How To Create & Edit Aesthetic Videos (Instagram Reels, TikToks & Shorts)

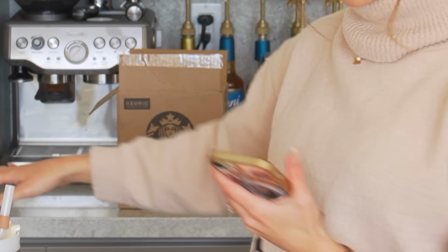For my reveal shot, I think I'm gonna use this cardboard box. I tried to do the wall and it just wasn't lining up the way I wanted it to. I wanted to get a little closer, so we're gonna use a cardboard box.
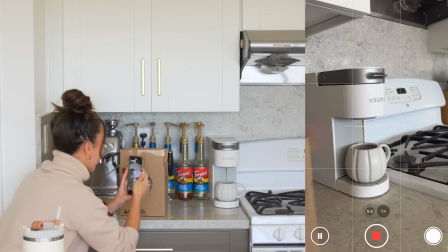So I'm just like swaying back and forth a few times.
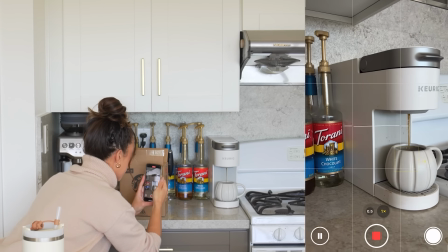Nice. Now that we've filmed a bunch of different angles of kind of like the storyline or the video that we're filming today,
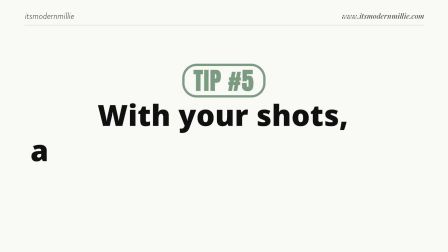another tip that I have for you is with your shots, always make sure there's movement happening.
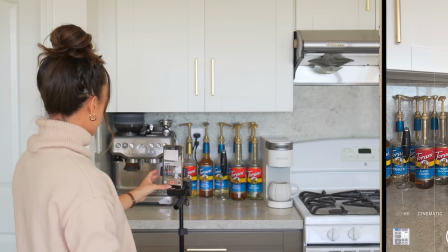So something that I would not do is film this shot right here of like, oh, my coffee just finished pouring.
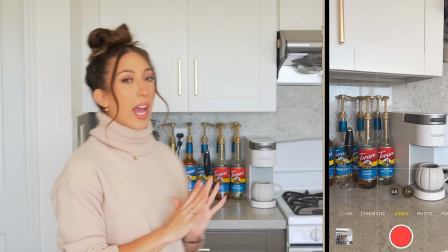Wow, what a great shot. No. I wouldn't do that because there's no movement happening. I'm basically just taking a photo and making it like 3 seconds long. So that's why I would have filmed when the coffee was being pulled.
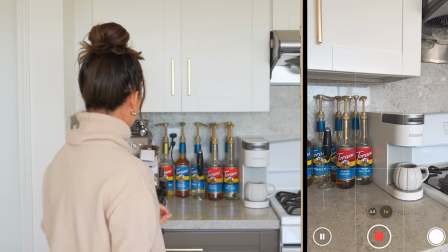Or if I'm gonna do this type of a shot, maybe I could have my hand coming in,
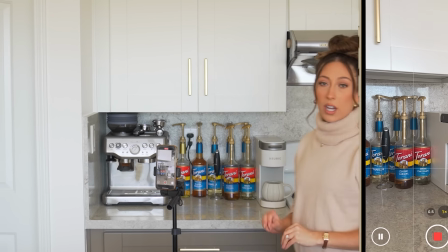removing the coffee, or if you just wanted a still shot of the coffee, it'd be cool if you could see the steam coming out of it,
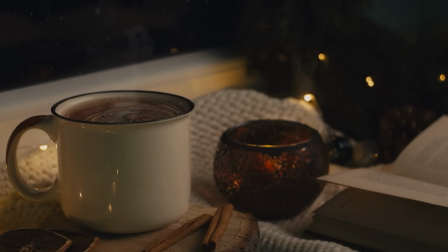or if there was like a candle flickering in the background, something to show that it's a video, it's not just a still photo. Now, as you start to film, you'll probably notice that this is a lot of work.
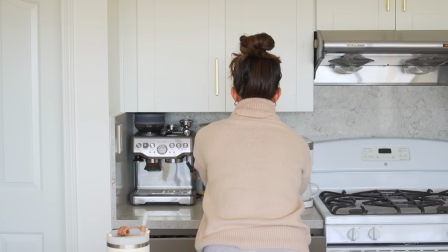Getting all these different shots with different angles takes up a lot of time. And if you're somebody that's on a time crunch and you don't have time to film B-roll or filler shots, what I recommend using is a stock subscription service like Storyblocks, who is also the sponsor of today's video. Now, if you've been here for a while, are you surprised? Are we even surprised at this point?
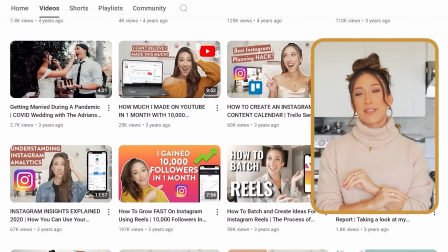I've been talking about Storyblocks since 2021. I have used them for B-roll on my channel for such a long time, and I've even been recommending them for years, so are we shocked?
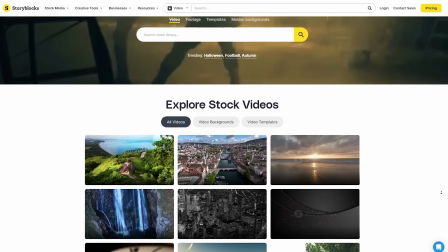So Storyblocks, for those of you who don't know, has an unlimited library of diverse and high quality media for one predictable subscription cost,
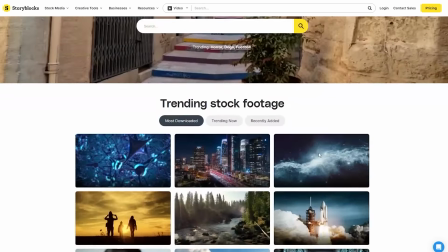and they have basically everything that you need to create high quality video with over 1 million 4K HD footage,
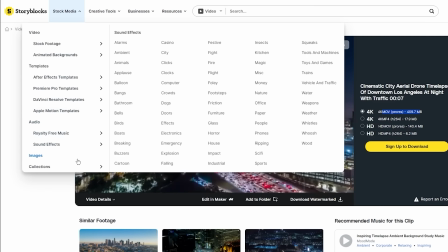templates, music, sound effects, images, and more. Now, if you're looking specifically for clips to add to your short form videos,
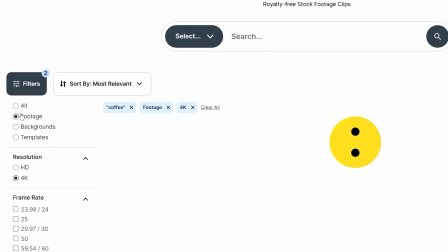I like to make sure that the search filters of 4K and 30 frames per second is turned on. The reason I like to search in 4K is because if you come across a horizontal video that you want to use in a vertical format, when you zoom and crop in, it's not going to compromise the quality of that video. The best part is everything that you download with Storyblocks is 100% royalty free. This keeps you legally covered so that you can focus on doing what you love doing, creating, without having to focus on the legal rights of clips that you want to use. To get started with unlimited stock media downloads at one set price, head to storyblocks.com/modernmillie or use the link below.
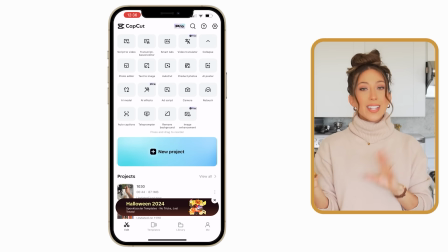All right, let's move on to editing tips. As I said before, I prefer CapCut.
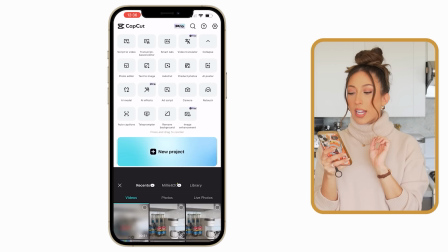It's free. I love it. It's so easy to use. So we're going to start a new project in CapCut and choose everything that we filmed today.
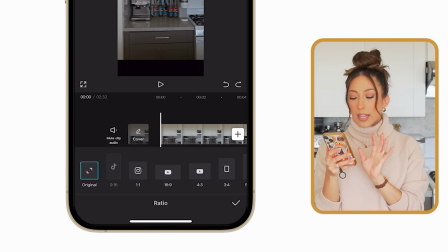Next, we're going to go into aspect ratio and make sure that we resize this to 9:16. And then as we start to edit, the first thing that you want to pay attention to is only showing what needs to be shown and moving on. Just little snippets here and there, maybe 1 to 2 second segments of each shot. I'm just going to the beginning of the main movement,
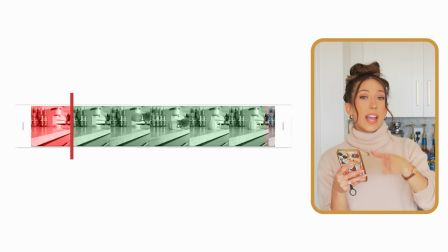splitting, deleting everything else, and then going to the end of the main movement, splitting, deleting everything else.
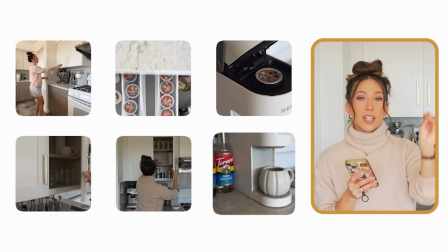And then we're gonna go back and adjust kind of like the storyline of this video.
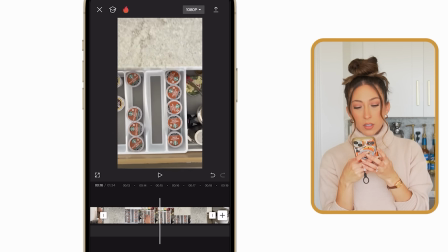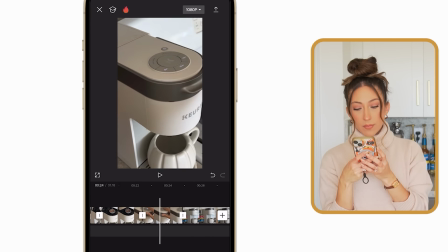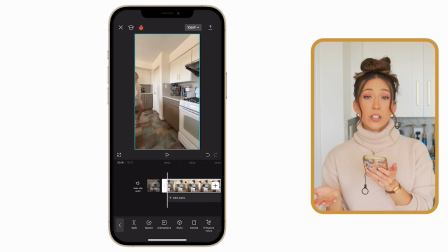So for the storyline, I think I'm going to start with the wide shot because I feel like that is the establishing shot of the storyline.
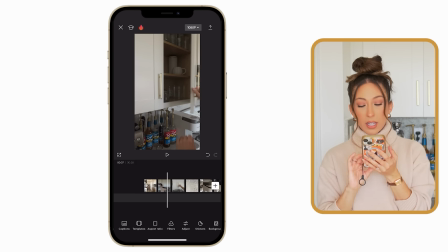It's summing up where we are, what we're doing. And once I touch the cabinet, that's when we're going to maybe split.
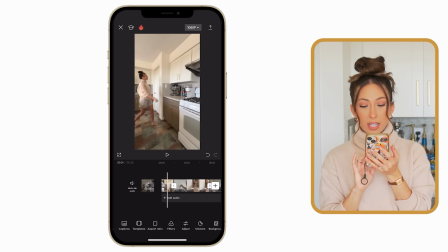Let's see what that looks like.